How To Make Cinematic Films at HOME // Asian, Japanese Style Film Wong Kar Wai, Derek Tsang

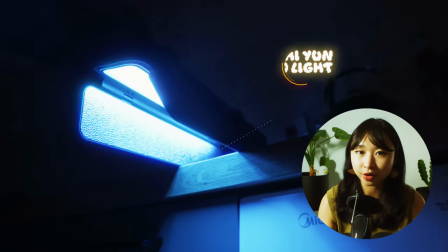For this shot, I left my LED light in my washing machine But since the fishes and the water were supposed to like come out I added a blue light on top of my head to
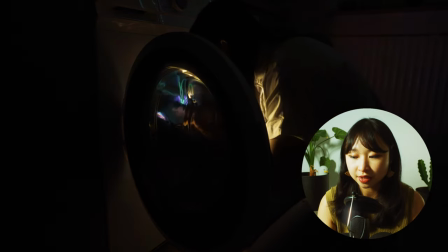Create a more realistic feel of being under the water or in the middle of the sea I tried fitting my blue LED light as well in the washing machine,
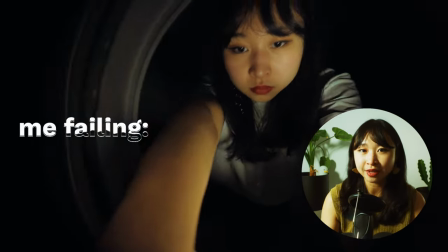but that did not go as planned However, I did put my camera in the washing machine with a small tripod on it So that we have sort of like
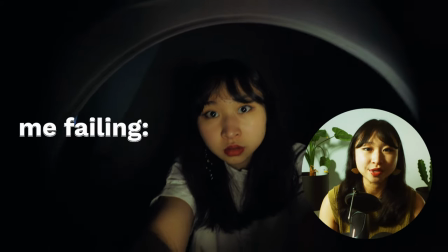a POV from the washing machine and that was the look I was going for If you guys don't have a light like this,
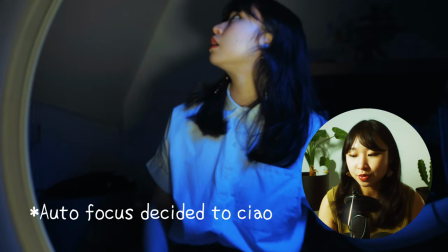don't worry. You guys can also use whatever lamps or lights you guys have and buy blue, maybe like blue transparent paper or whatever color transparent paper that you guys would like to have and put it over your lamp or your flashlight. I would definitely recommend using an LED lamp or flashlight just because if you use something with a light bulb, it might burn or it might catch on fire. So do take precaution on that part. Yeah, be careful.
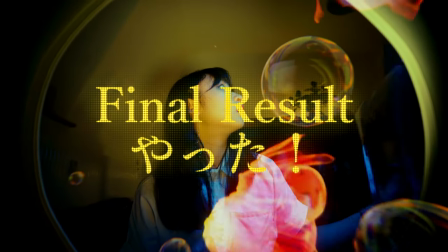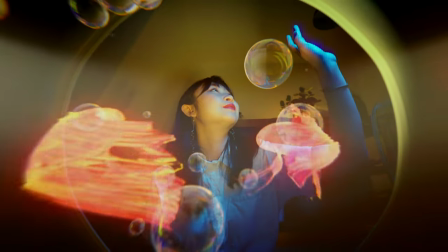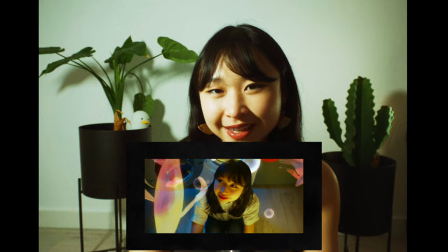I really like this scene too and it's gonna be the last part of our video today but I am going to show you how we did it so let's go.
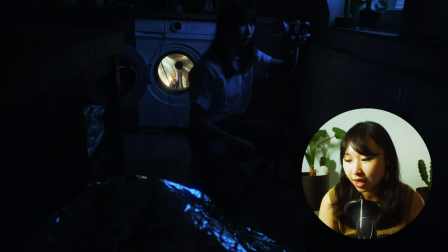For this scene I left my LED light behind me in my washing machine as well but this time I wanted to create a water refraction kind of look on my face.
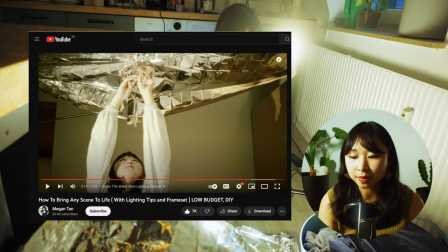If you guys haven't seen my recent video I also explained how I did it there but in a different situation.
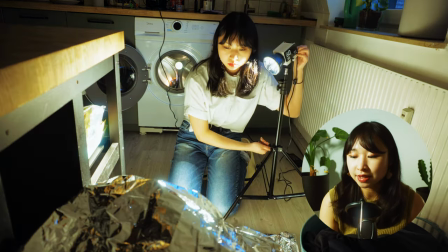For this scene you guys are going to need a bright light or lamp.
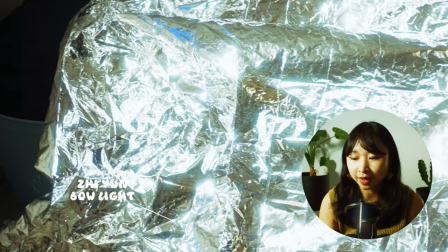Here is the light that I am using today and you are going to need an emergency blanket which you can always find in the back of your car in the first aid kit. And if you guys don't have a first aid kit in your car, get help. No, I'm kidding. But if you do not have an emergency blanket in hand, you can always get them from online or Amazon. They cost me around seven to eight bucks, I think.
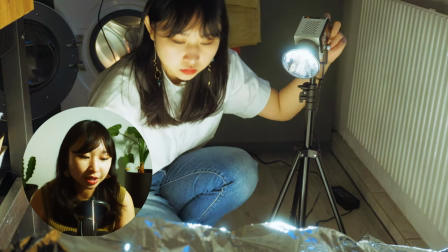Then I went ahead and put my emergency blanket on my trash cans because I didn't have enough tripods to hold them and it worked out just fine, I would say.
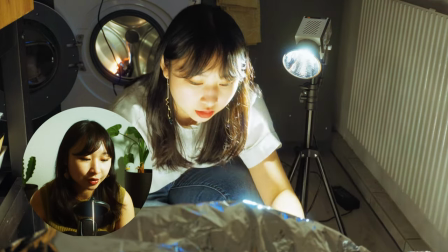I then aimed my 60 watt light onto the blanket to create the water refraction effect and to make it seem as natural as possible you might want
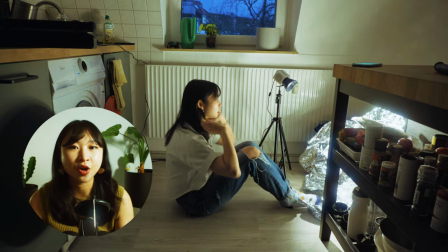to shake your emergency blanket just a little bit to create that effect our illusion that the water is moving and because i film alone 90 of
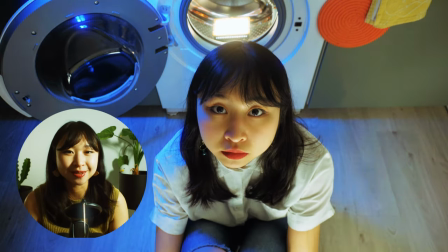the time i had to shake it while filming my scene so i hope you guys did not notice that and here's the final result